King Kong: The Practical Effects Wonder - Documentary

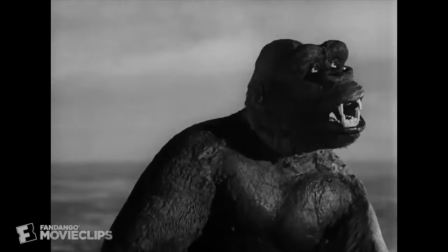This small error was luckily overshadowed by critics who thought he was amazing, you could see the fur raising on his body.
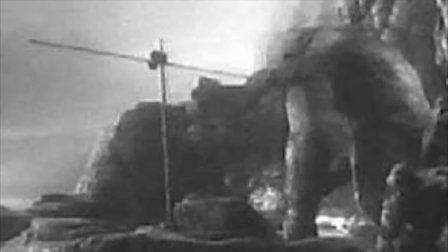The process of stop motion was incredibly labor-intensive.
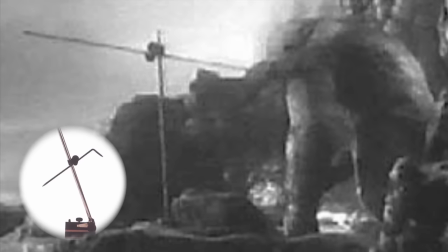A surface gauge was used to monitor the progress of Kong, as well as create references and key points in his movement.
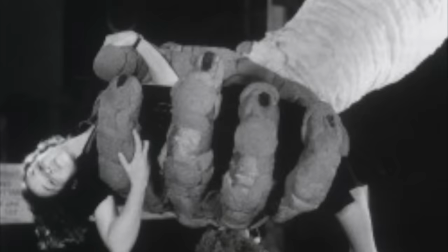Full-sized robotic figures were also made. Sculptor Marcel Delgado and his brother Victor created an oversized hand and foot and a life-size bust of Kong.
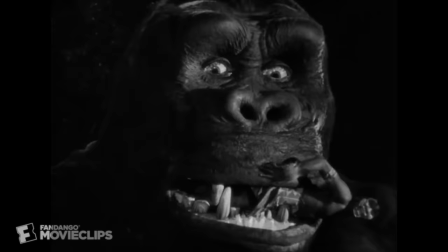This way, the actors could be placed right beside him in close-up shots.
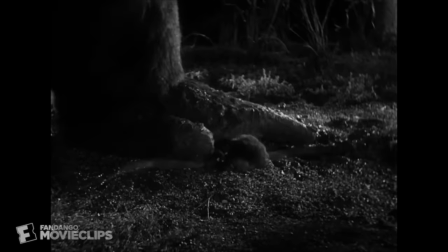Like when we see shots of Ann Darrow in his hand or right next to his face, or when he stomps on the natives when he escapes.
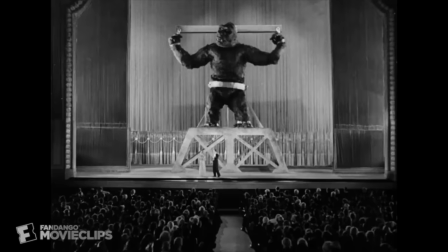Because they had to have live action and stop motion in the same shots, making the film required intense strategy.
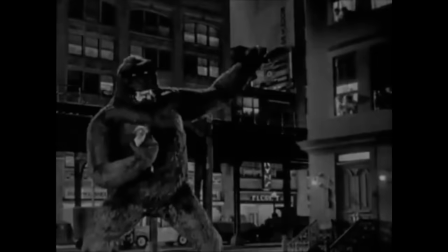If one shot included Kong stomping through the city around people, this had to be stop motion in O'Brien's studio.
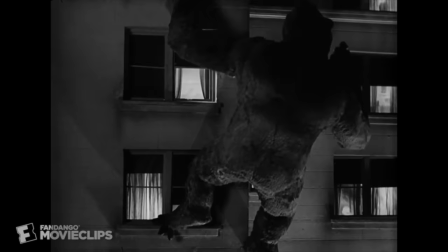But say in the same scene he picks up Anne and we want to see a close-up.
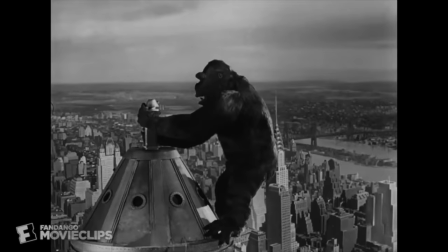This has to be a whole other shot of Anne lying in the giant hand in a whole other studio setting.
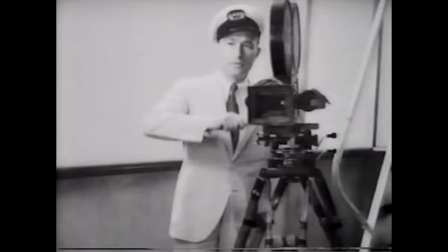Can you imagine the shoot schedule and careful planning it took to make this film?
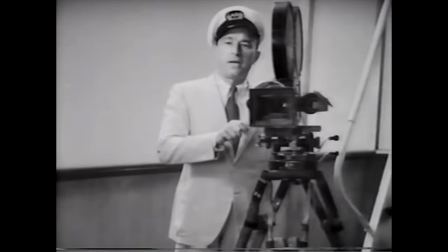Not to mention, working with film for stop motion was incredibly risky and difficult.
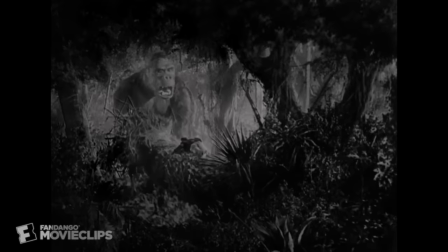After development, if there happened to be a mistake in the stop motion, it had to be done all over again.
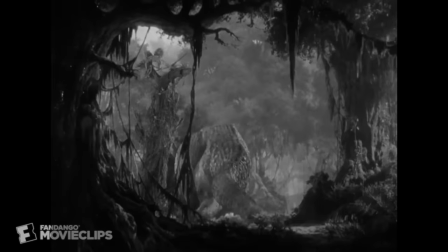It took lots of patience and skill to do this, but of course Willis O'Brien and his team had what it took.
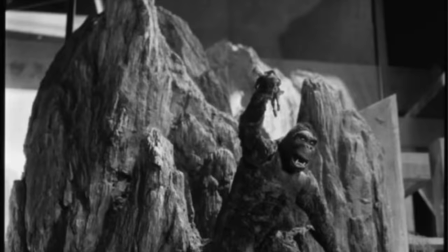For the set of Skull Island, O'Brien ensured that the scenes carried realistic depth and went above and beyond.
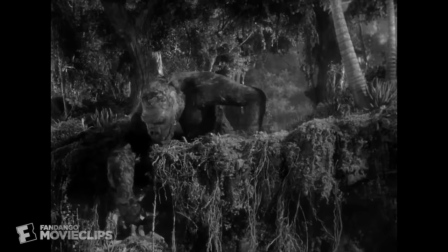The trees were wood covered in clay and tissue paper, the rocks and land were plaster, and the foliage consisted of real plants and thin trimmed copper.
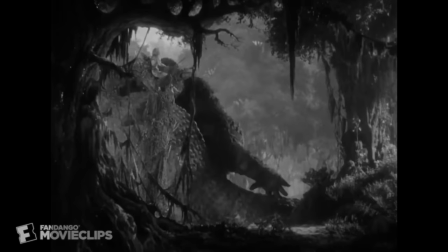All little vines and pieces of leaf were carefully and strategically placed in emphasized detail.
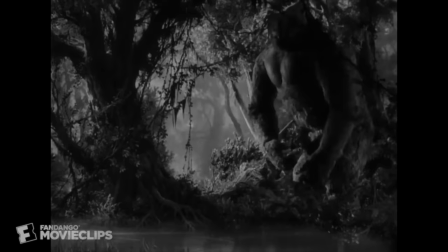Then, a matte painting was placed a few feet behind the set into the background to look like the jungle extended far back.
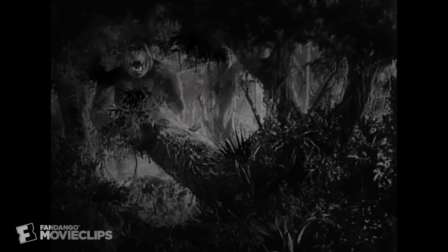The brightness of the background compared to the foreground made it have a fairy tale-like effect, emphasizing the mystifying adventure that Cooper and Shodstack loved.
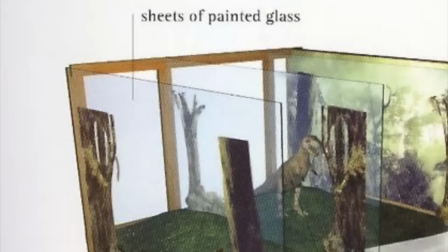A few feet in front of the set was a giant sheet of glass that was painted with dark shadows of trees.
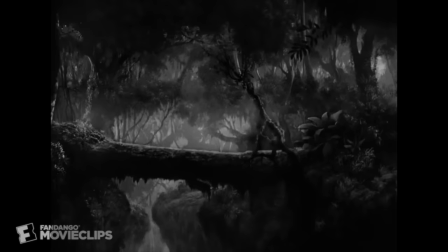And just a few feet in front of the glass was the camera. This all gave the illusion of a deep and vast jungle.
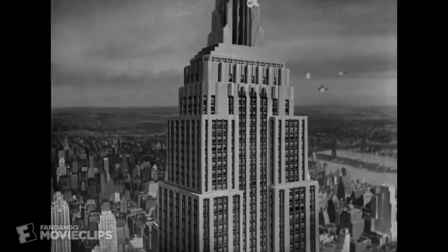In some shots, such as the airplanes falling from the Empire State Building, they would expose part of a frame of film,
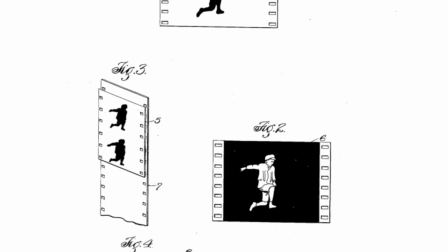then later go over the same roll of film through the camera with an image of the opposite side exposed.
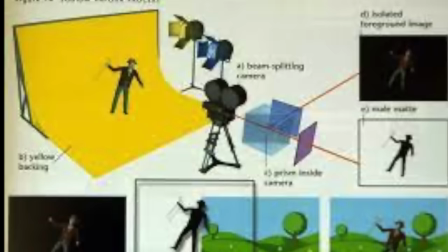This gave the look of superimposition. Another simple technique included the Dunning process where blue and yellow lighting was filtered
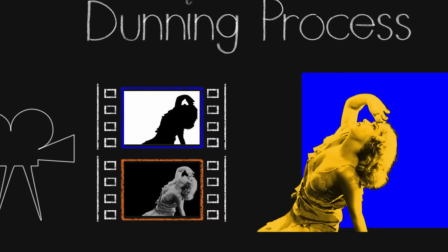onto the black and white background and foreground so that the background appeared transparent.
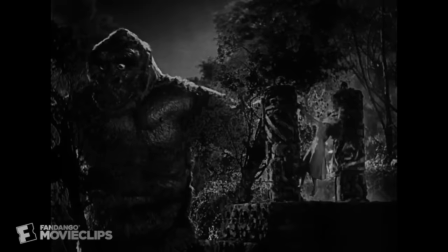Two strips of film were then loaded into the camera at the same time so that the film is placed on top of a stop-motion scene.
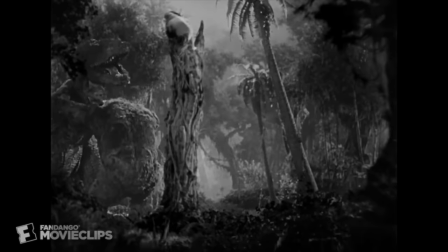This places live-action characters into a stop-motion scene. Of course, this is such a risky technique.
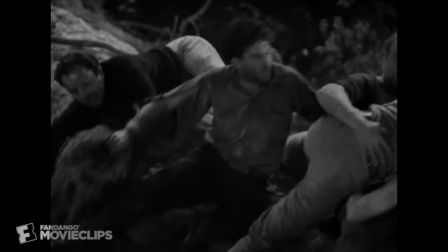If any of these techniques mess up, this means that the entire roll of film is ruined and it all has to be redone.
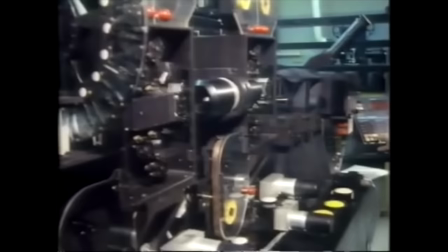To perhaps solve this issue, a man named Lynn Dunn approached RKA Studios with the Williams process,
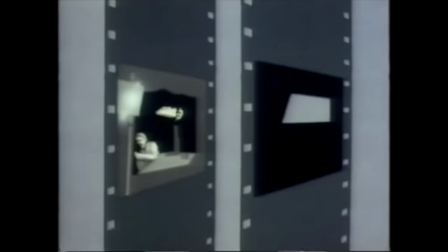which uses an optical printer, a projector, and a camera. They are all played in sync so that everything is combined into one image on film.
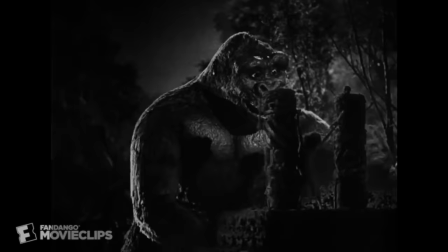This technique was mainly first used in King Kong as a way for Lin Dunn to prove its effectiveness.
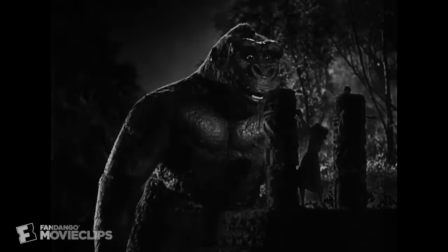It ended up being a success as it prevented the risk of losing entire rolls of film.
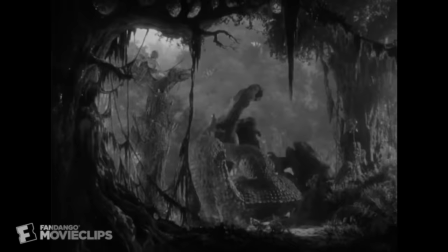Both the Dunning and the Williams process were basically just techniques of green screening before they even had the proper technology for it.
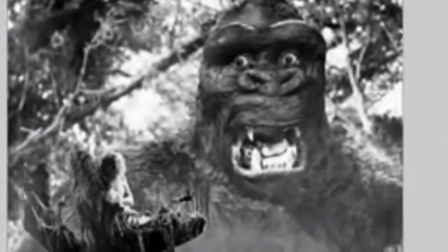A major technique used, which was quite easier, was done by using a rear screen projector.
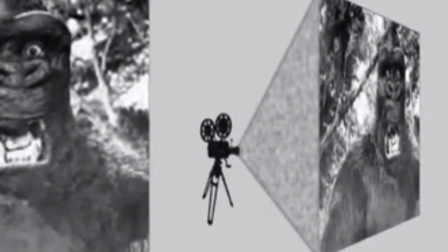After the stop motion scene was done accordingly, the finished product would be projected onto a translucent screen from behind.
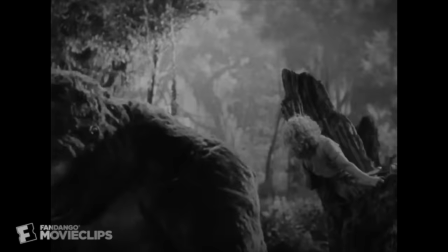In front of the projector would be the actors. This way, the actors could directly react to exactly what is seen in front of them.
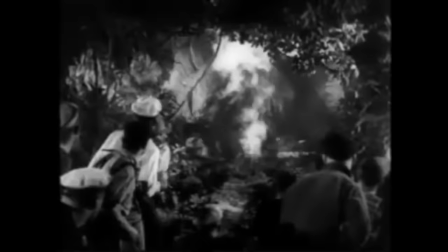This was used in the scene where the film crew throws a grenade at the stegosaurus. They were able to perfectly time the throw, then watch the effects happen in front of them.
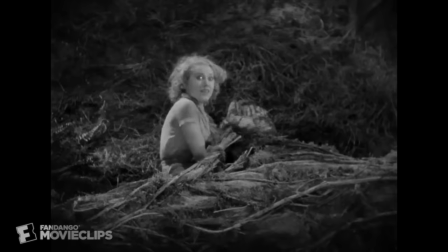Another includes a scene where Ann Darrow watched Kong and the T-Rex fight from the tree.